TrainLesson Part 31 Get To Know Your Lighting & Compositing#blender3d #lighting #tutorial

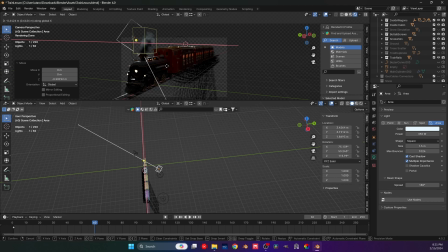You'll film it into the shadow, which basically says you will film this really using the shadows. Now maybe instead of a square light, I will delete by the way the lights.
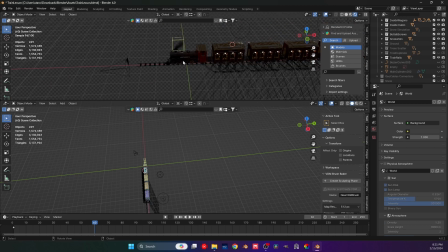I'm going to use new lights. Well, instead of the ones in the train. And basically recreate this whole thing from the get-go. But actually, let me see if what's it called?
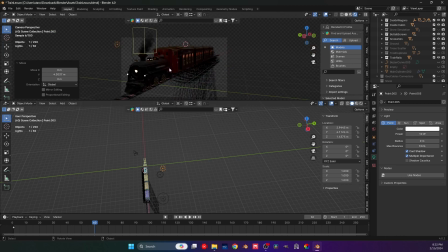A point light will make a better light for us. And actually, let me get here at the top and move it a little bit, maybe somewhere around here.
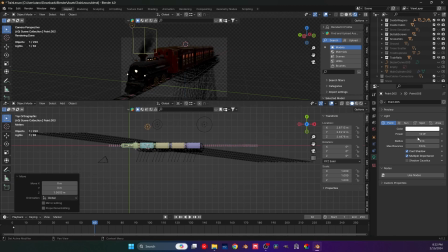Get it a little more up, something like that, and get a part to like a 150. Make this a little bit bluish and get a radius up. And okay, 300, well, not 35, 350.
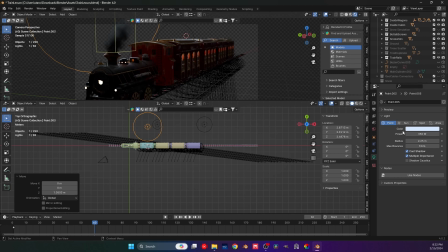Okay, apparently the light here works a little better. And yes, as you can see, if I go with a radius pretty big, it's going to help me.
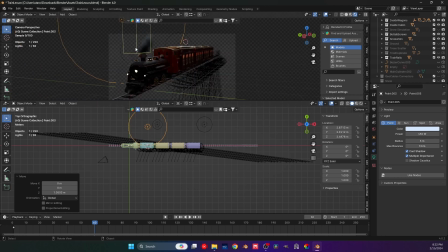450 and a 3-meter radius. Okay, this works a little better, and you can see it's a little more cinematic. And yes, I can go, ridiculous with it, but I will lose all the shadow, like everything really, and I don't want that.
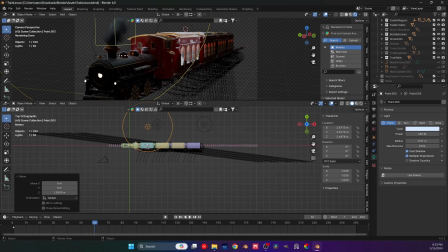And I can play around with this, and this gives a nice, interesting vibe, but I don't really want that.
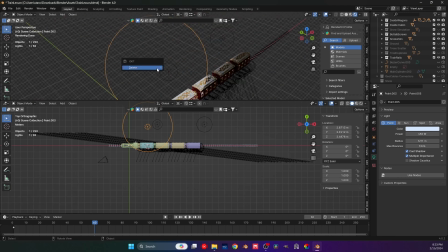So again, let me actually delete all the lights. And lighting and camera here, we will delete everything because we will try some new stuff. We will actually do some new stuff, but before that, let me talk about
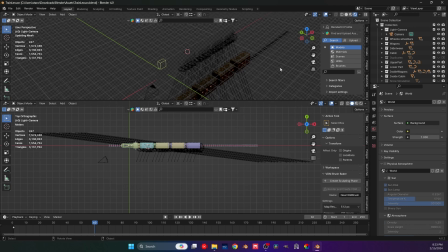the lights in the actual wagon.
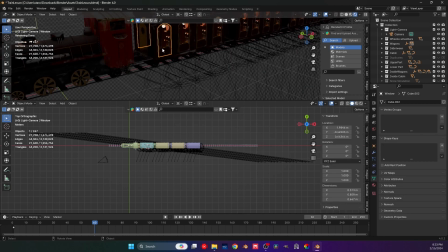So the reason I really use this is for the lamps.
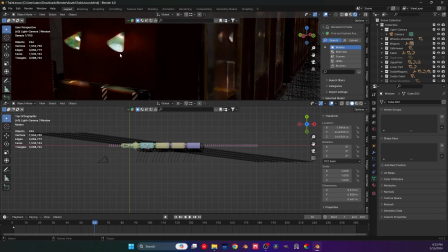I needed this to bring a little more life to our scene, and here, as you can see,
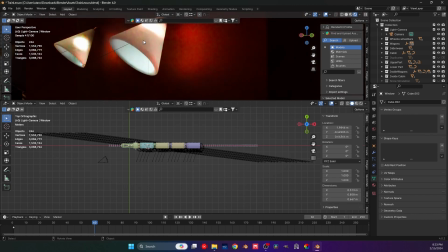we use the subdivision surface to go a little bit through our lamps, through our body.
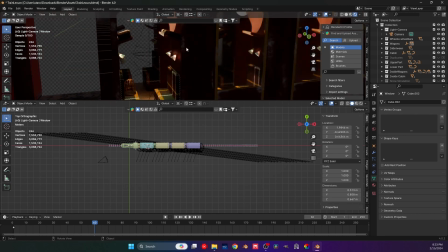You won't see it as much
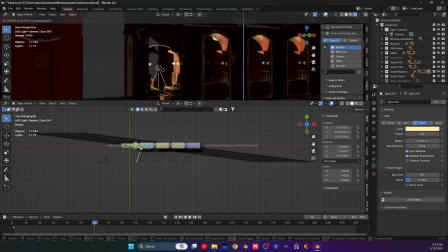because honestly you can't, but they're gonna be there and they're going to look pretty insanely nice.
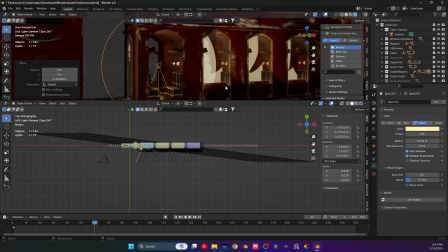Can I light this even like a little more? Maybe, but it will look awful because this is a spotlight.
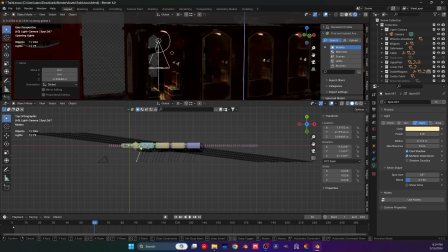This is the thing with the spotlights, you need to kind of be careful how you light it. Let me see, let me get this up. Let me blend the light a little more, because I was not thankful with it.
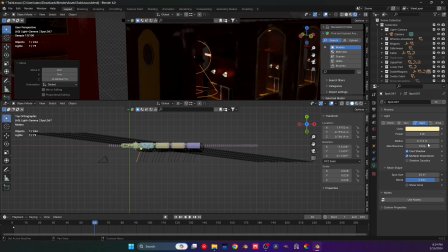I didn't like how it lit the scene there, because it was too bright, too much. Use and even now it's kind of too much. Like, yeah, this is a little better maybe, but I don't know.
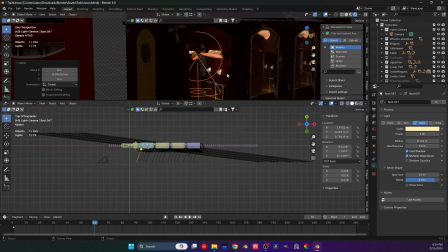Okay, this is actually better.
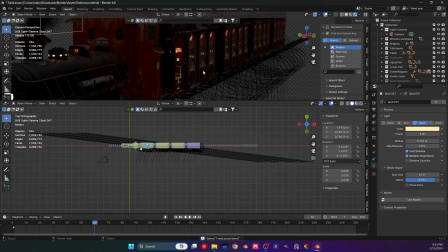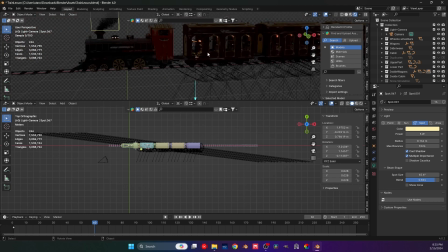Hmm. Yeah, no, maybe this actually works much better.
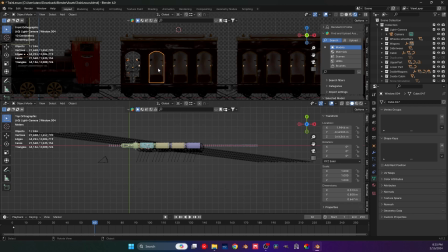And if this is the case, that's gonna be a small problem, because that means
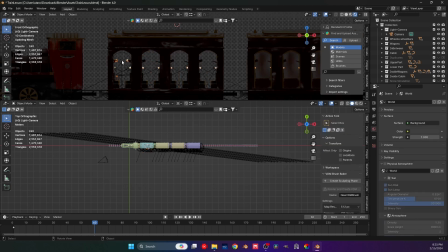all of these here have to go, and this here has to, take place. You cannot add modifiers to light, so an array modifier wouldn't work, in case you are thinking about it.
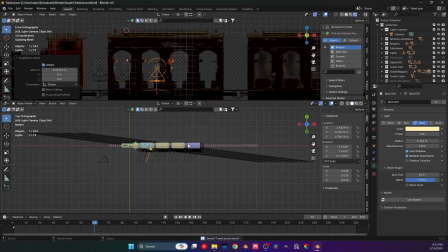Because if you did, I did as well.